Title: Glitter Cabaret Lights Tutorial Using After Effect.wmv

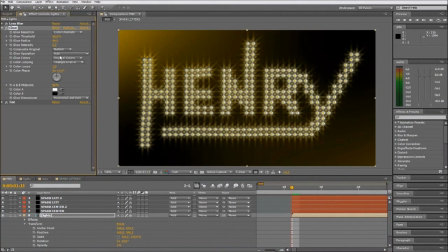2203s
And then we have to key the radius, glow radius, and the glow intensity. Oh, I just forgot to key the opacity of the layer.
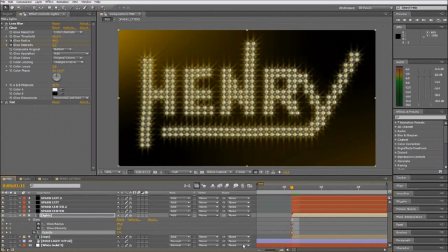2220s
Okay. So we need to make a real quick blowing up. So we just move 3 frames forward and we turn it up
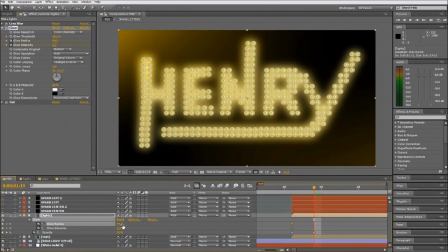2237s
to 70 on the opacity, and the glow radius is going up very fast.
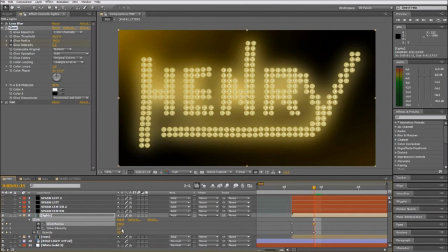2246s
So we will have this effect of the explosion at the beginning, the glow intensity going higher too,
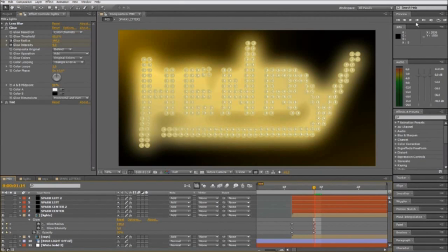2256s
and we will keep these settings for maybe 7-8 frames. So we have to copy these keyframes and paste it a little bit forward.
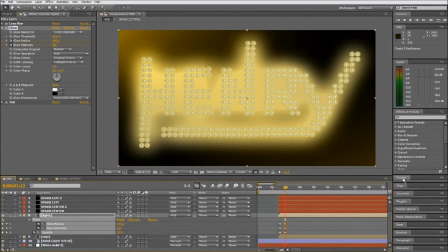2273s
That's it. And then we move again like 5 or 6 frames forward, and we copy the original glow radius and glow intensity.
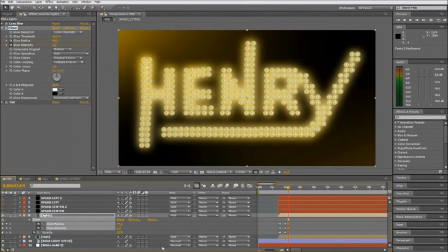2287s
The opacity is good now, maybe a little bit down, 60.
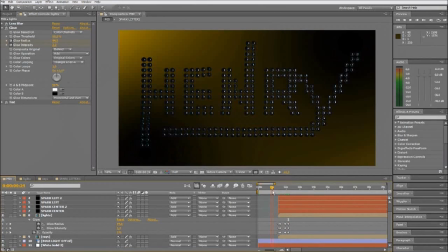2294s
So you have the effect that it blows up really fast and then fades out slower. That's the effect that we're trying to get. Now we're working with the rays.
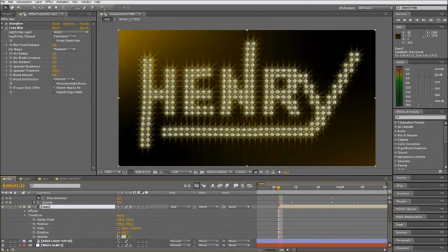2309s
We're going to set it to 0, opacity to 0, move forward, and then
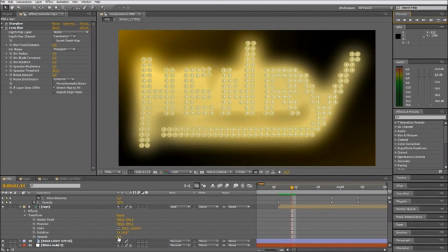2318s
we set the key here because the rays will be showing a little bit later than the light. And here we put it to 70.
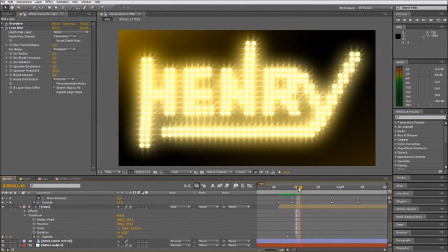2331s
So the mixing of the 2 layers makes the sensation that the lights are turning on really fast, but the rays, we will see the rays later than the lights. That's it.
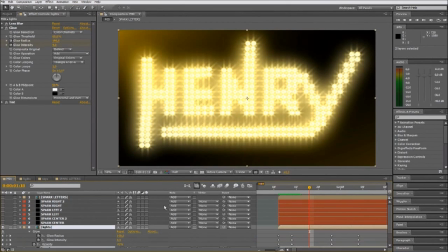And then we go to the spark.
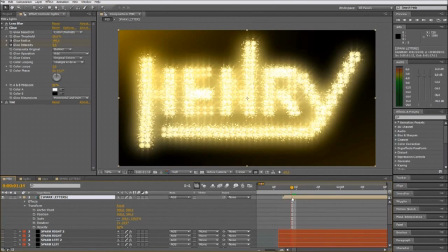2357s
We don't need to key this, but just move it when the glow and the lights are 100%. Then we start to see the explosion sparks blown away.
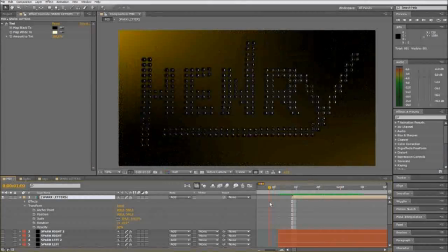2374s
Let's see it. Preview.
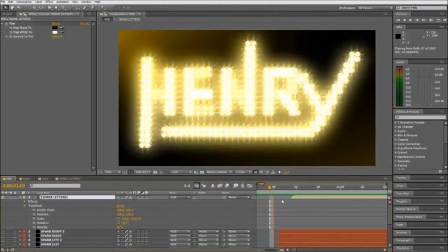2379s
That's the effect. We have to move real fast at the beginning,
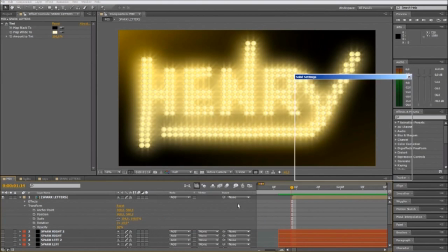2387s
and then we're gonna add a solid to add more light to this moment of explosion. We turn it up for a moment. We move it forward.
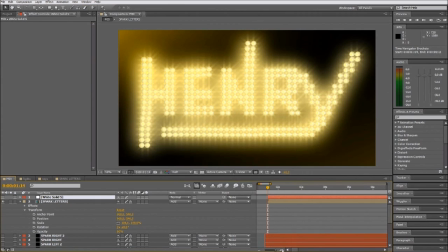2401s
And when the sparks start to show, we have some extra light coming from this solid.
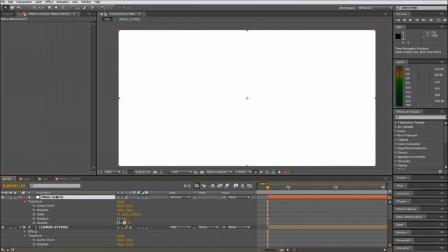2412s
We turn the opacity down to 0, move it to add mode.
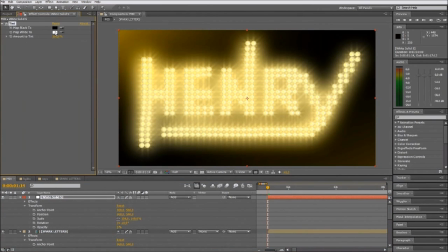2422s
Want to tint it yellow again, as all the other layers, as we've done before. So we set the key, and we will see.
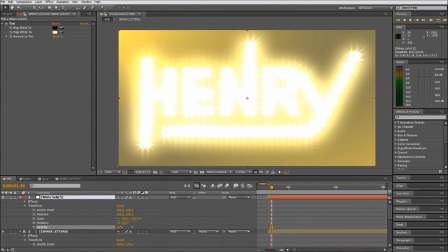2438s
We want to add a very strong light in this moment of the explosion. Turn it to normal, it will be better.